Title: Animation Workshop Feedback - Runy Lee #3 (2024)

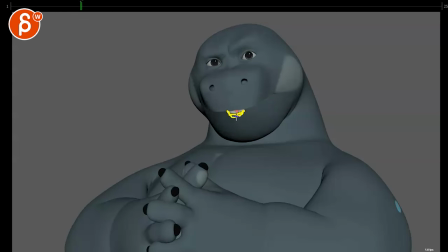[7:52]
rotate this out so when you're here we see a bit more like a plane and if that works it just seems so thin there wait you guys are i do love you guys i love on that inhale you know that you go up there you guys are and the change in all this
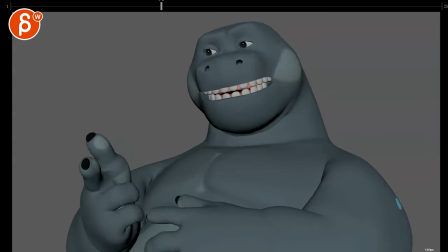[8:08]
always chastising how i look and the other thing sizing how i look and uh you say that my friend has a double
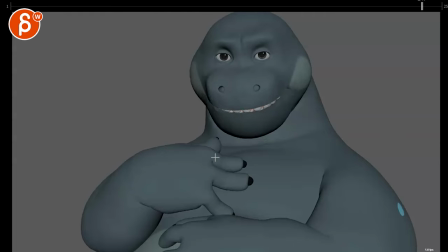[8:16]
chin she does not have a double chin yeah again i'm just watching sorry i'm silent there but so my thing is i see a lot of chatter there's a lot of
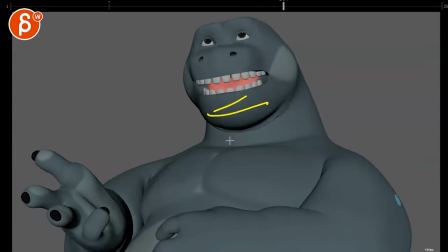[8:24]
opening closing where i would simplify this to get into more exaggeration and then the other thing that you can do because we are kind of stuck in
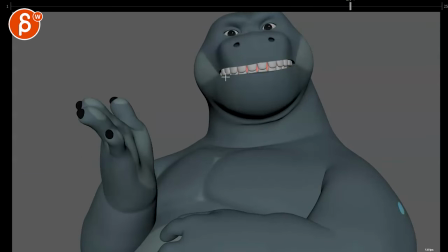[8:34]
that kind of symmetrical shape where we don't have... I'm not familiar with that rig. Can you push asymmetry with that line so you don't have the same length of the teeth? That's something where you can add exaggeration where he can talk more out of his corner
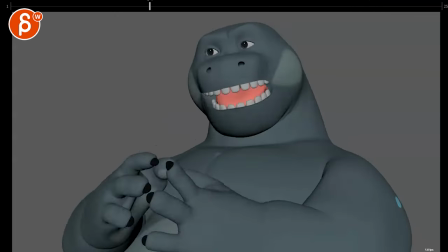[8:54]
or potentially even on something like this. Could this OO shape be over here to get into a line of action that's a bit more curved and bring that over there and have maybe a bit more rotation and translate in the jaw.
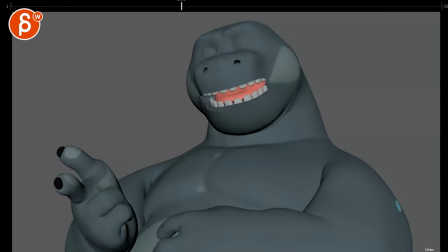[9:12]
It's in there in here a little bit. So think in terms of giving the left, right a bit more arky stuff and giving this less symmetry, we're a bit more out of the corners. But I don't know if that is possible with that rig.
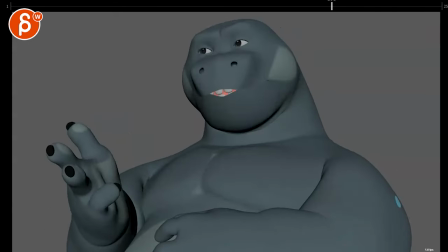[9:32]
Because that's the only thing that I'm seeing here. Even if you do something where we do this, this feels more like a lip zip channel plugged in versus maybe having something where we can have maybe a slight arc into this.
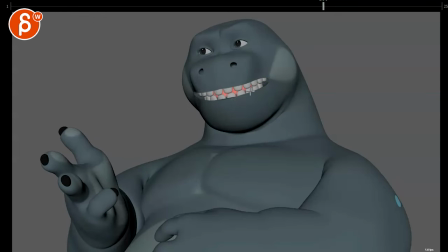[9:47]
But not just so we feel like this is an arc in here, but when he does this, you even have the head go down. It's as if that shape pulls the head down and on this puts the head back up. That's what I mean where you want to have a little bit more up and down in the head as accents,
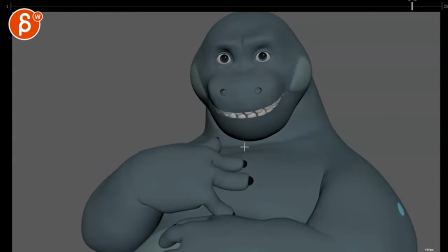[10:01]
at least to me. she does not have a double chin like this was really nice here does not have a double chin that that's to me like the right amount of simplification while
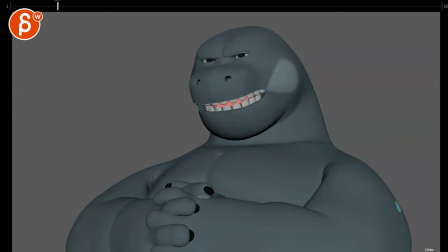[10:12]
still hitting the accents and giving us contrast a lot of you people have things just but then that beginning a lot of you especially feels so still in here so if you could
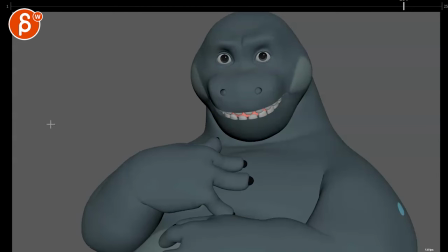[10:20]
have the essence of this right where it has more accents without being that big and giving us potentially more something
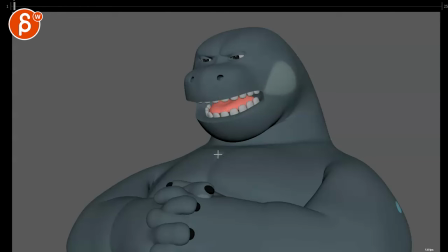[10:29]
where it's instead of this could it be slightly more out of the corners so for me it's like uh an exaggeration in terms of the shape language if that makes sense without going too much into squashy
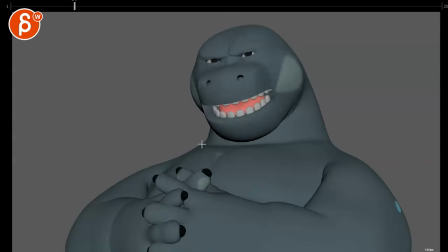[10:44]
shapes like i don't think in the lines a lot of you people have things to say about my weight you guys are always chatting until here like i don't see anything where it's appropriate to go like and close it and squash the face sizing how i look and uh how i look maybe
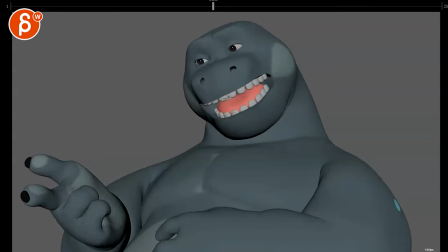[10:58]
on look and then when he goes how I look and and where you have and could really be like a pushed corner asymmetrical shape there but to me when I when I read squashy acting mouth shapes it's more like but does the line support that do you have an m a p or
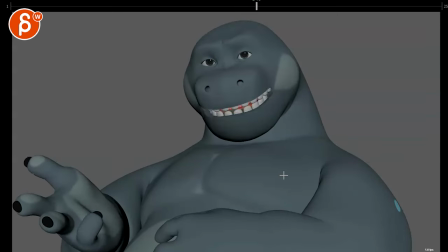[11:16]
a puffing in the cheeks uh you say that my friend has a double chin she does
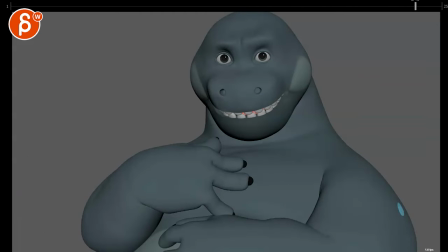[11:21]
not have a double chin yeah I don't think I don't think the line would go for that so to me the
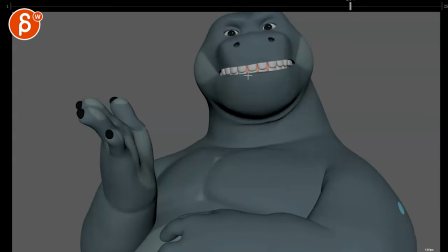[11:26]
exaggeration is more um yeah the asymmetry corner corner uh favorism that's a word and getting
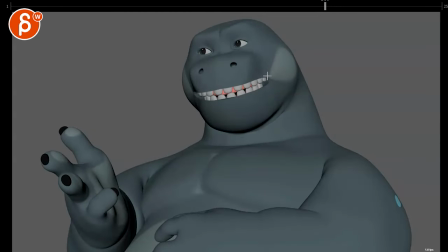[11:36]
your arcs in there but also adding like having almost the weight of the shape changes affect the head by adding accents up and down she does not have a double chin
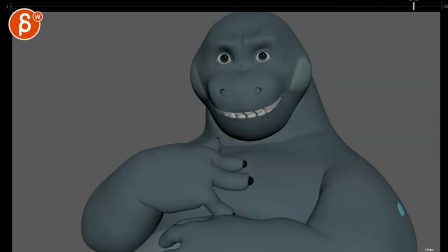[11:48]
I do love that at the end where he goes hmm and has a bit of a huh so a lot of you